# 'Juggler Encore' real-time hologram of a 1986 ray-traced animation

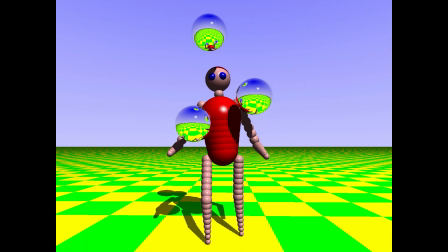(4:09)
The original animation turns out to not be symmetrical at all, and it makes sense.
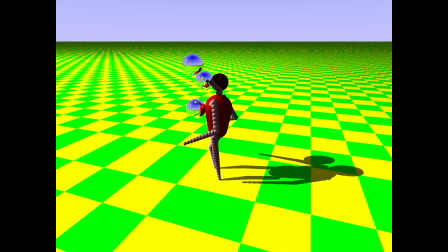(4:15)
The checker pattern of the floor has a classic mistake, as well as some odd rounding errors.
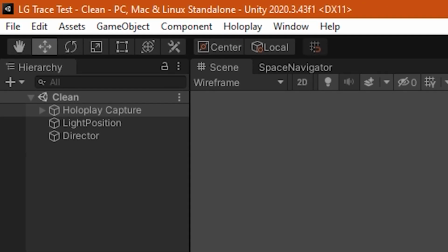(4:21)
No polygons are used, all geometry is calculated by the shader, while the animation is being calculated by separate code.
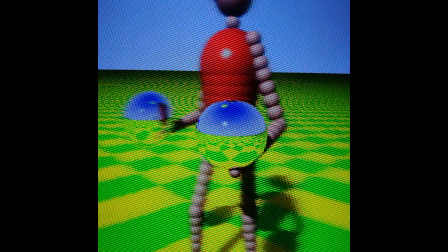(4:30)
One drawback of these light field displays is that the amount of depth is limited.
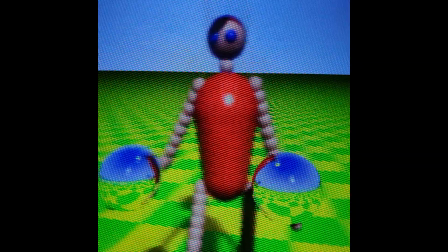(4:35)
With elements further away, the different viewing angles start to separate, blurring the image.
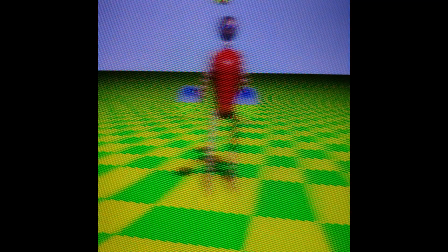(4:42)
To combat this, I created an autofocus effect that keeps 3D objects sharp near the display.
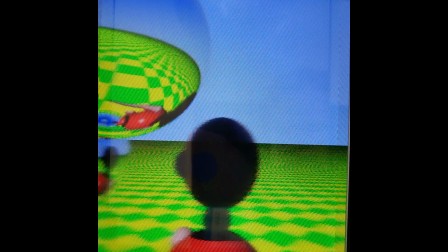(4:48)
It does this in an intelligent, adaptive way, responding to camera and animation speed.
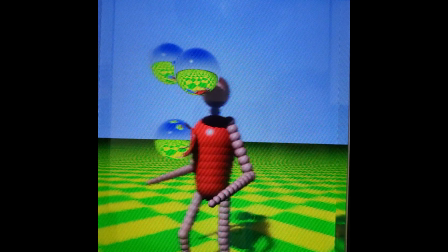(4:54)
While the perspective effect shows 3D objects getting closer, they physically stay at the same distance to the screen.
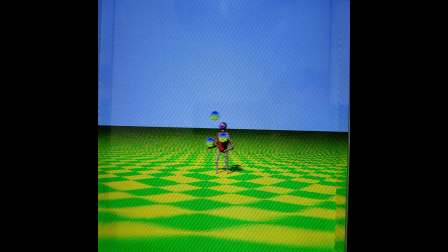(5:02)
Strangely enough, your brain just accepts this.
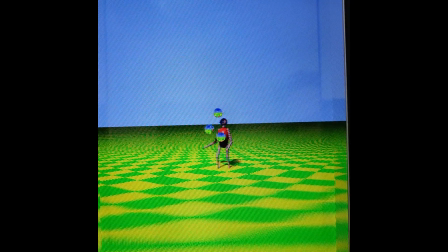(5:05)
I even exaggerate the 3D effect when the juggler is far away and it still doesn't look odd.
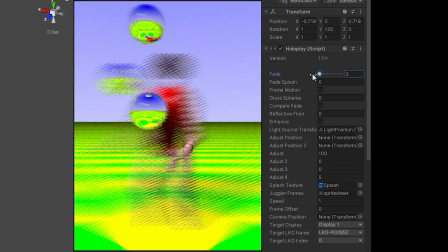(5:12)
To render it directly to the holographic display, I butchered the original Unity SDK, turning it into a ray tracer. I removed all the multiple camera angle logic and the intermediate step of creating a so-called kilt image.
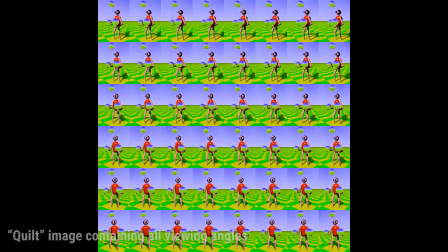(5:27)
This resulted in a large performance and image sharpness boost. The shader calculates the right ray direction for each sub-pixel.
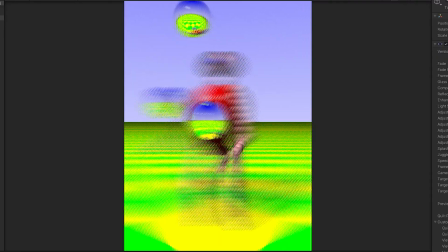(5:36)
This is what the image going to the holographic display actually looks like.
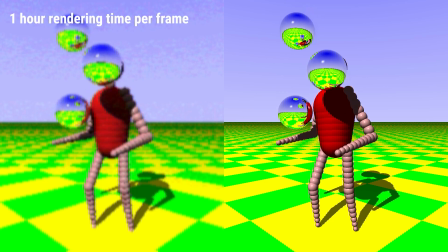(5:41)
The original animation took an hour per frame to render, at 64000 rays per frame. My shader renders at 9.5 million rays per frame.
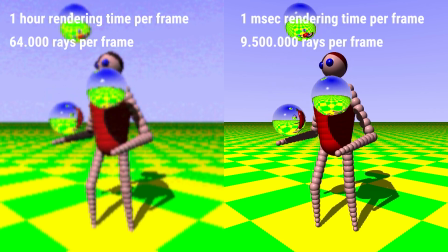(5:52)
On an RTX 4090 it renders around 3.6 million times as fast as the original.
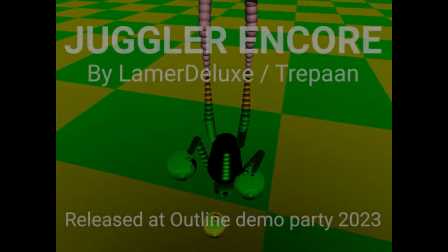(6:00)
If I received my replacement work laptop in time, I will have this demo running live at Outline.
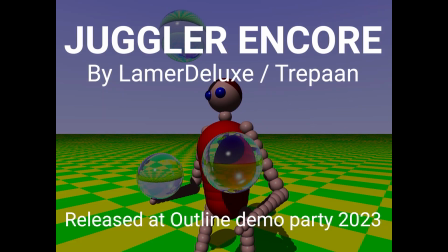(6:06)
Drop by to see it. It looks much better on the holographic display.